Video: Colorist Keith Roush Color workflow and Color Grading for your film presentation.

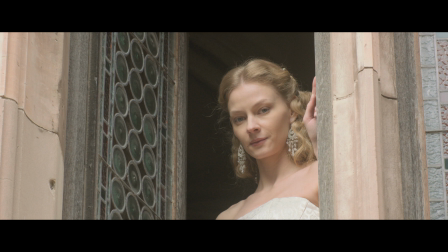[13:50]
Just a nice little overall painted process to go from kind of your, which are, admittedly, I don't know what happened to their dailies or how they shot this, but it's called, it now looks like that. So same thing too. The next shot, which was really the design for the feel of the look of the film, was this shot as well.
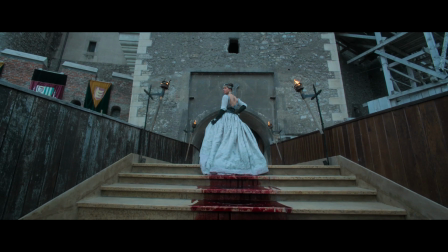[14:15]
And you know, I'll park right there and kind of show you what that looks like. Let's see here. So I approach a shot by often doing the base grade first, the
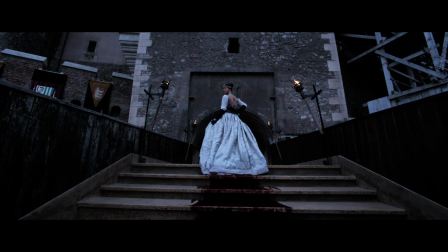[14:33]
look and the base grade, which kind of go together. But the look is basically, think of it as like film print emulation. It's the design of how I'm going to maybe tweak hues around. You know, is it a Kodak stock? Is it a black and white stock? You know, kind of things that are like lab post processing things. And then there's also the actual like adjusting the photography, where you like work with a DP and be like, I just brought in my system color. I can actually adjust things by like truly photometrically accurate to be like, oh, this is 1.2 stops down from what was originally shot.
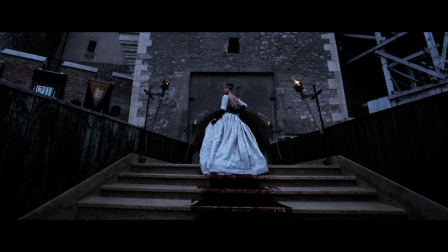[15:08]
And then obviously added some contrast and stuff like that in there. So that was a good place to start. Once again, given level of detail with things, I can go, you know what, I want to, and I did this in HDR, so I wanted to grab these the fire. You can see how I bring a little bit more color into detail of the highlight of the fire there,
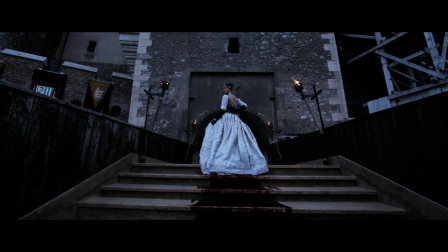[15:25]
just so it's not so white or washed out, which actually really works, especially in Dolby Vision HDR. This is obviously, we're in a theater, so you're not going to quite see this much, but the whites of those fires would be intense, and we want to get the color of the white or color of the yellows in the fires there.
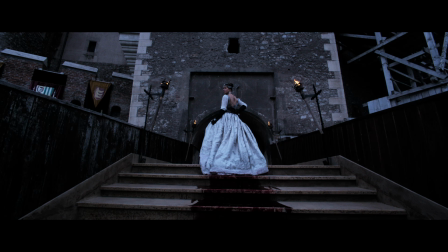[15:40]
We have, let's see, sometimes we need to do some shading of light, so we want to do a grad on the top here as well, so we just kind of bring that down separately like that.
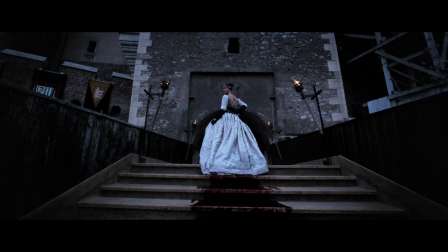[15:52]
We need a little more lighting as well, just focus where we want to do, so we'll then go ahead and add a vignette to the side and then bring up the middle as well. And so like, you go like, what else is wrong with this image? What else can we do? Well, that blood's getting a little bit lost there as well, so let's go ahead and grab that and
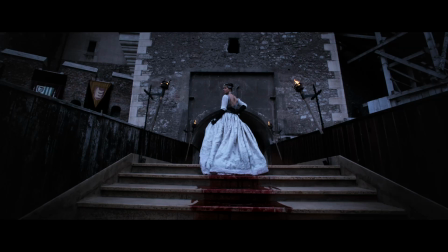[16:09]
bring up the color into blood and get some light into that so you can actually see that in this case. And then we have, she's wearing a lot of, or she has a lot of skin there, and we want to make that, grab her skin and bring that up as well, and give her some like light and smoothing,
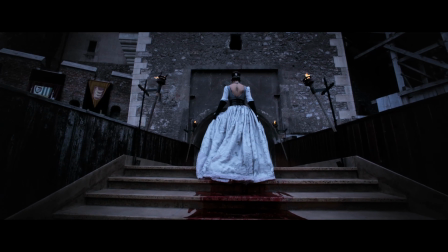[16:29]
and just kind of make that look really pretty. And so you can do stuff like that. Just all the little levels of detail ultimately add to the whole total shot. So, I have a question. yes. In a shot like this, is there something that you could, is there a conversation you could have with the cinematographer to say, if you'd have shot it, let it like this, we could have saved these steps in this time in post, or is this a total creative decision after the fact kind of thing? Do you ever have those? Yeah. You and I have had those conversations, but. Yeah, absolutely. Well, one of those things is that thing when if they were shooting some tests or something like that, and I actually designed a showlet for them, and they were to then like for the Arri, like say I have a film that's shooting on the new Arri camera, the S35, that is using the Arri look file 4 format, things like that. So I could essentially, and actually did that here. Let me just jump over to the example for you on this scene end, click back.
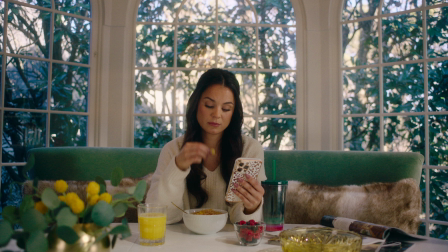[17:28]
So this right here, and I'm gonna take everything kind of like off, and like basically
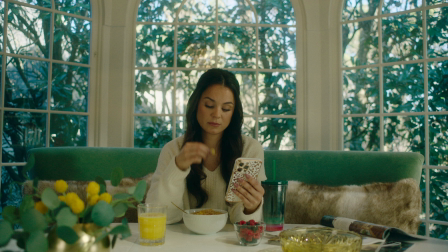[17:37]
give the I give them, this is kind of like give them this, the load into the camera, or that with a combination with this as well, so that they can pre-visualize that better and monitor it on set and light to that.